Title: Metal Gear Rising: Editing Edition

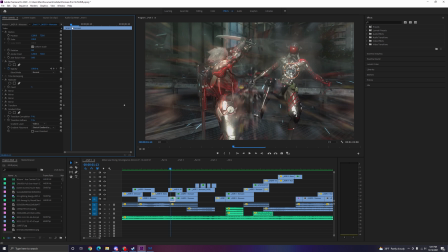(8:17)
So if we take a look at this... So this sequence right here, where you get Monsoon zooming directly in,
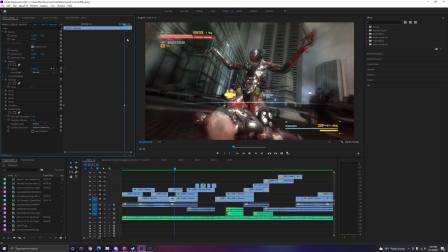(8:26)
this looks natural and pretty normal, actually. It looks pretty nice because you get this zoom. The thing is, though, that this is not actually bigger. Like, let's just isolate this clip by itself.
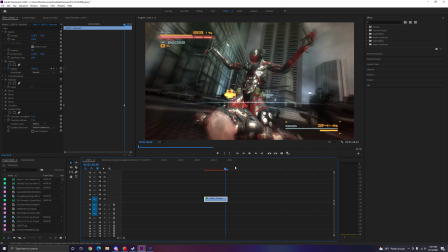(8:39)
It's only a few frames. This here is as big as the frame gets. It does not get bigger than this, right? As it zooms out, you need to create material, essentially. You need to replicate.
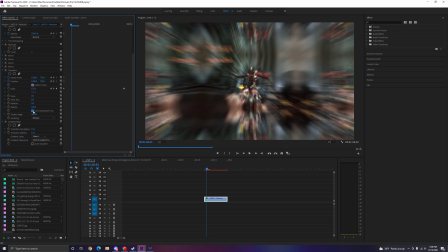(8:53)
If we quickly turn off the motion blur here, like we just get rid of it, you will see what is actually behind the illusion here. I create the illusion of a zooming Monsoon by replicating the scene.
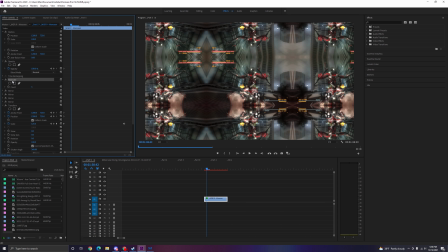(9:08)
So you use an effect called replicate for this, where you create about, 3 layers of copies around the original scene. So this is it totally zoomed out.
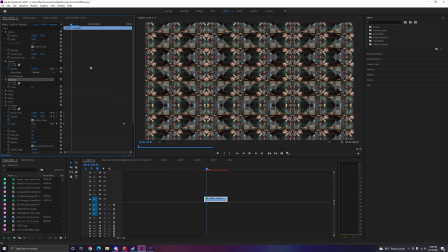(9:20)
I can replicate it to any number I want, really, but 3 is approximately good.
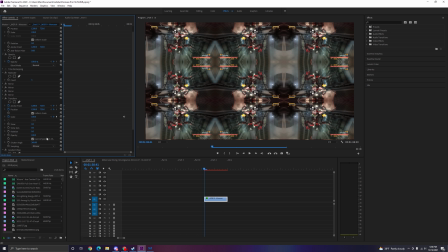(9:26)
You don't need it to be more zoomed out than that. And what I do is I include motion blur as a means of disguising this.
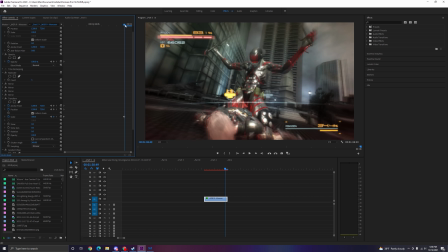(9:33)
As well as this, I have stuff like how
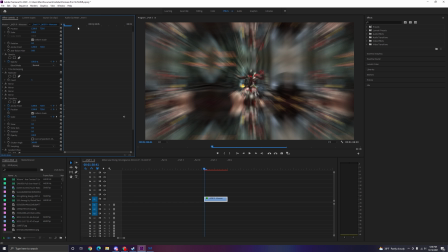(9:38)
other clips layer over it to sort of disguise this zooming effect.
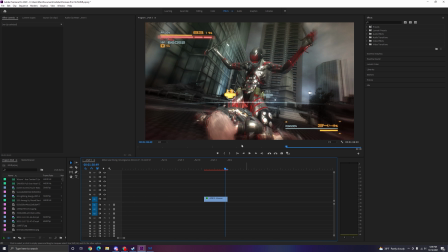(9:43)
So you only really see Monsoon in the final product.
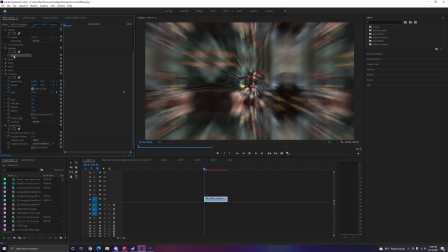(9:47)
But yeah, this is actually just a replication with a lot of mirroring effects. And I'm going to display to you real quick, just like this is actually how it works.
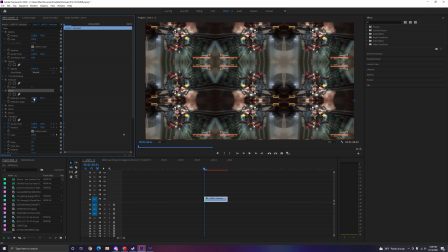(10:00)
If you don't have all these very specific mirroring effects at exactly the right settings, it's going to look kind of awkward. So for instance, if I delete this mirror here, you'll notice this hard line, and this goes for anything.
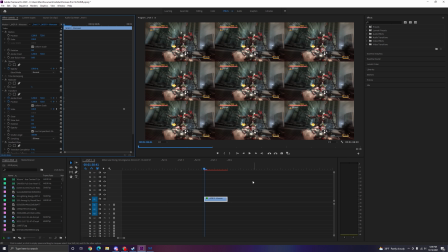(10:15)
If I delete all the mirrors, it looks like this. So what you do here is a lot of very, very small details to try and fix up the image,
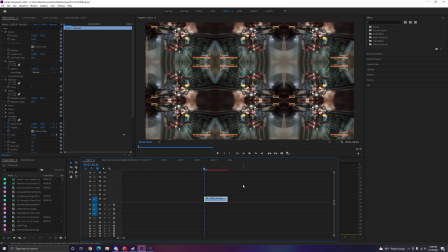(10:25)
and then you're able to create the illusion.
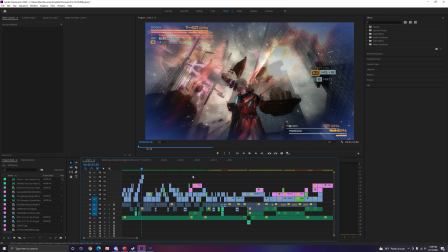(10:30)
People ask me like how I learned this stuff, because it's not like common. Like, you don't just figure this out normally.
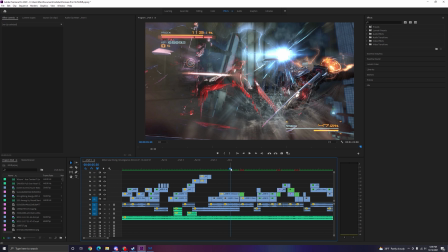(10:37)
Like, even if you're good, you don't experiment and find that out normally. Now, for me, when it came to these opacity settings, so for instance,
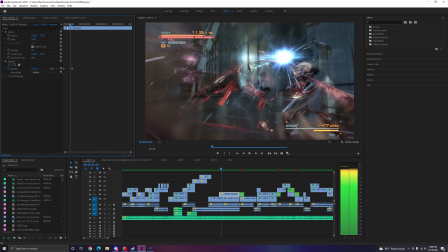(10:46)
overlaying Raiden slaughtering people over gameplay and having it look smooth, that was experimentation.
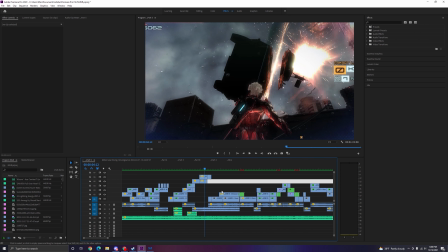(10:52)
But say for these transitions, I basically just looked it up online, honestly.
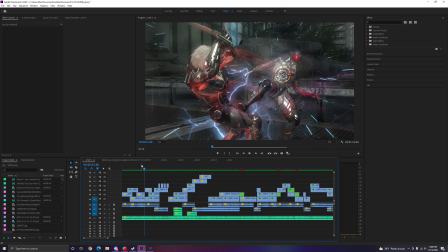(11:02)
If you feel like you want to do something and you can't quite put your finger on it and you want to figure out how to do it, I recommend looking it up. How I learned to edit in general was that there was things that I wanted to do.
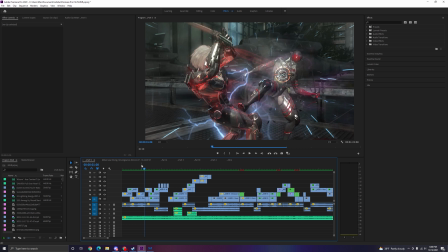(11:17)
I had the idea in my head, I'd seen them before, so I looked them up. And then later on, when you're done looking those up and you do other things and you've looked up other stuff, you can figure out how to put your own unique twists on it.
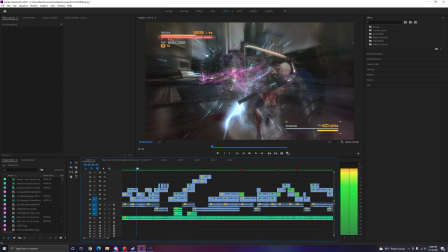(11:31)
In my case, I would play a lot with opacity settings. And here you can see, in this sequence here specifically, it's like a music video.
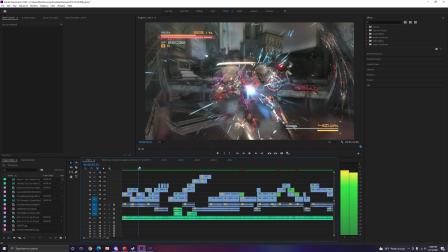(11:39)
I really like it. I will have the next scene begin, so both scenes are overlaid on top of each other.
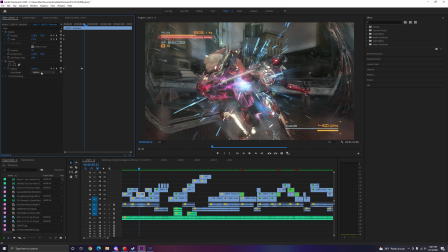(11:46)
And what I would often do is use the lighten effect on opacity. This allows it to sort of this basically makes it so it only shows bright pixels. And fortunately, the background is dark. So you're able to get this smooth transition effect here,
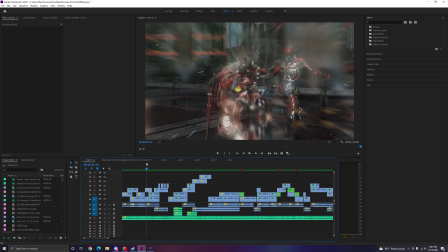(12:02)
where it goes from one scene to the next, just like that, not even realizing that it's moving.
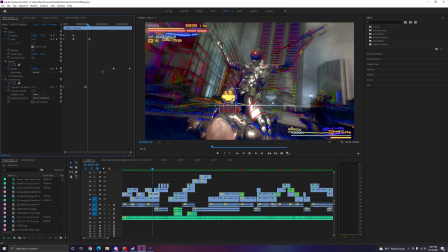(12:09)
And, you know, really, really stupid and complicated details with a bunch of different keyframes all over the place for everything else.
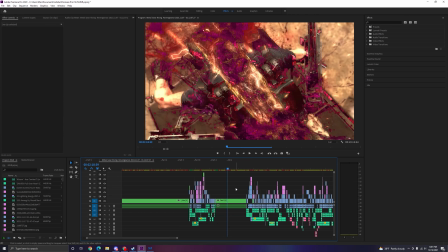(12:18)
This is more insight into the creative process of how exactly I make my videos.